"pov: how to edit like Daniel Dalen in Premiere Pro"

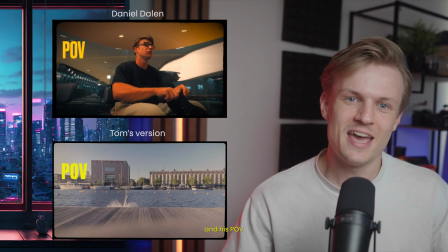0:00 In this video, I will show you how to edit like Daniel Dalen, and his POV videos are going viral.
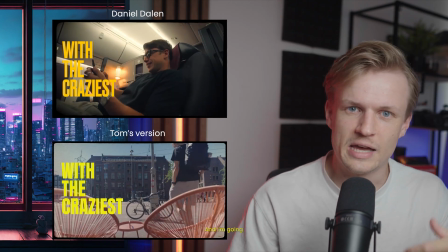0:05 I think it's so cool. His content is super dope too. And I'm gonna teach you how to get a similar style using Premiere Pro. I'm giving away some really cool film borders that you can use in the pro community. So if you want to become a pro editor or work with one of the best editors in the world, then do join the Social Creator Club Pro.
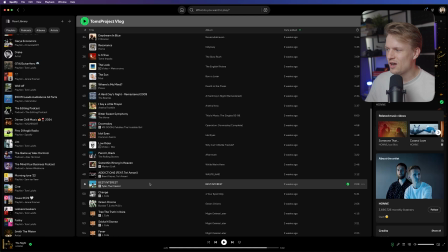0:21 Link is in the description. And then let's jump into it. So I'm here in Spotify. That's actually where we start. Because editing a vlog without having some songs in mind is gonna be really difficult. And this is my own playlist, and this is also really important. If you copy his music, if you copy his editing style, if you copy everything, you won't get the same results because you're not Daniel Dalen. So choose the music that fits you, fits the vibe of the video, or fits the client. That will also give some personality to the video, and the same goes with these effects that I'm gonna explain. I think the best way to master these effects is to copy it at first, but when you're implementing it in your own videos or in clients' projects, you need to make it your own. Choose different fonts, choose different colors, try out different text effects, use different songs.
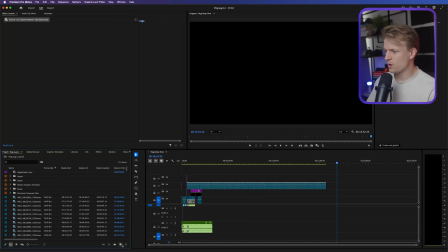1:05 I think you get the point. Now we're going to Premiere Pro, and you can do this in any editing program, but basically now we drag all the footage into our project, including the sounds that you may have downloaded.
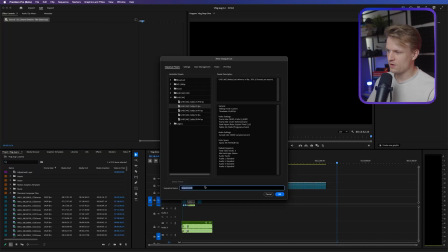1:16 And I'm just gonna go to new item, sequence. I'm gonna use a 4K 25 frames per second and the sequence name Daniel Dalen.
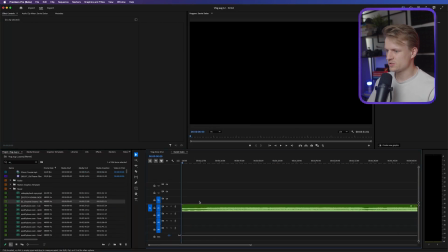1:25 Hit OK. And I'm going to import the song that I'm going to use. And you can, of course, use copyrighted or copyright free music. And Daniel is known for his cool intro sequences, and we're going to try to recreate that. So I'm going to make this a bit bigger. And as you can see in this song, there's a couple of beats here.
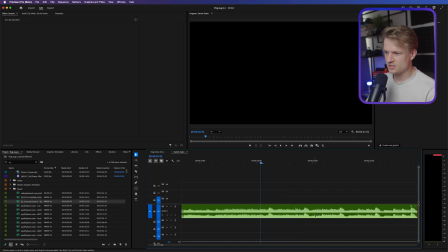1:42 And basically with this waveform, you can see these dots. We can use that to edit on the beat. Now, what I always like to do is basically go to the song, and then here's the beat. And if I'm on a tight deadline, I would just drag the footage in and just cut it on the beat.
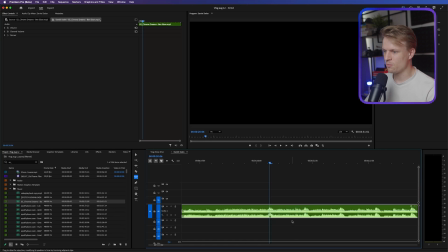1:57 If you have a bit more time, you can also select the footage, press M for marker, and basically set markers where you want the cut to happen. And it's always good to do this on the beat, maybe sometimes on a hi-hat. Ideally, you want to switch it around a bit so it's not too basic. We go.
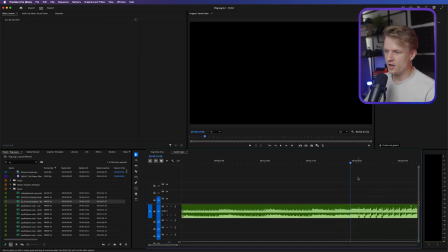2:15 That's really cool. Now I'm gonna cut it off. I have a shortcut for this. If you don't, you can also go to the cut tool or the razor tool, add a cut here, then select this, delete this, and move this over.
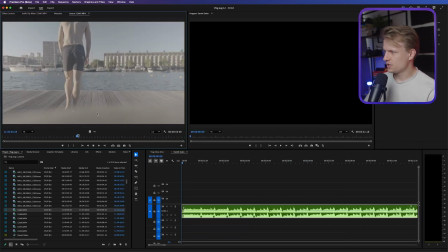2:27 Now I also have some footage here from my week in the life. Basically how I always like to edit is to just double click on my footage, set a in point and out point, and then just dragging the video only in.
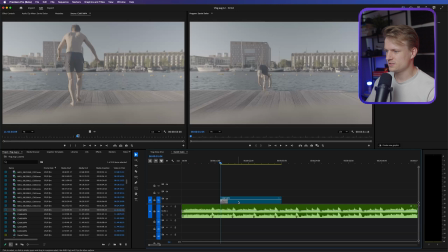2:39 Now I'm just gonna have to dive as the first shot. Bloop, there we go. And now what you can do is a couple of things. So you can use the same shot to edit on the beat. If you don't have much B-roll, this is a really good method to still add something to your video, right?
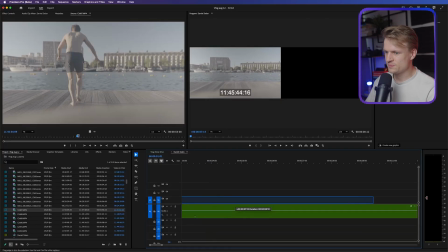2:54 So for example, I can drag this clip out a bit. There we go. And basically just go a bit further.
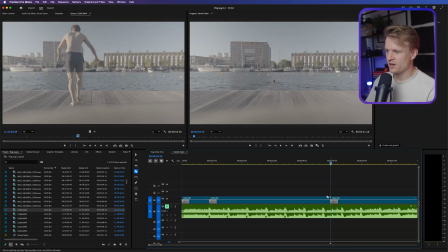2:59 Basically where I'm swimming here, let's add a cut. And I'm just gonna delete this and move this over. And again, having shortcuts make this way quicker. For example, I just do Q, D, W, and there we go. Then we can do that a couple times. Just make sure that there's enough time between it.
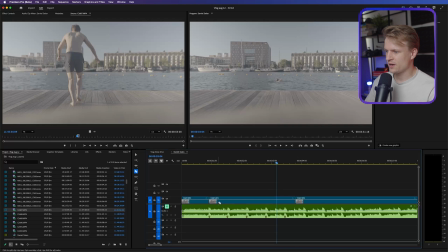3:15 So again, if you don't have shortcuts, you just go to the razor tool, add a cut here where we have our marker, then delete this middle part. And again, make sure what you cut away is basically big enough so you see the change happening. So if you play it, you literally see like there's a gap between it. Otherwise, you don't really notice the cut.
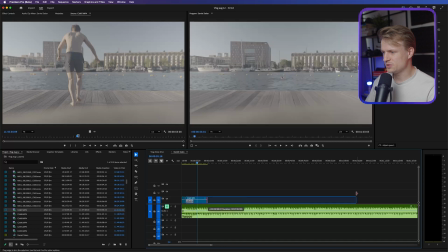3:35 And ideally, you have a lot of time between it. The more time, actually, the better. Because then, again, you really can see the difference between the shots. Now, this shot is actually really long because I also went for a swim. Let's see. So you could also like have this part. Let's go a bit further here. There we go. And this is just rinse and repeat.
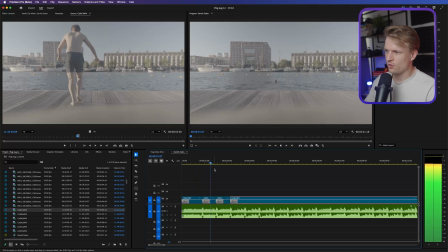3:52 And if we play it now, we should have a couple of beats. There we go. So this is already a really cool effect to basically add some motion to your video. But let's say you have another clip like this.
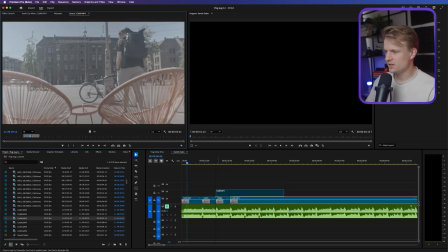4:03 Of course, you can also drag that in. Let's move this below. There we go.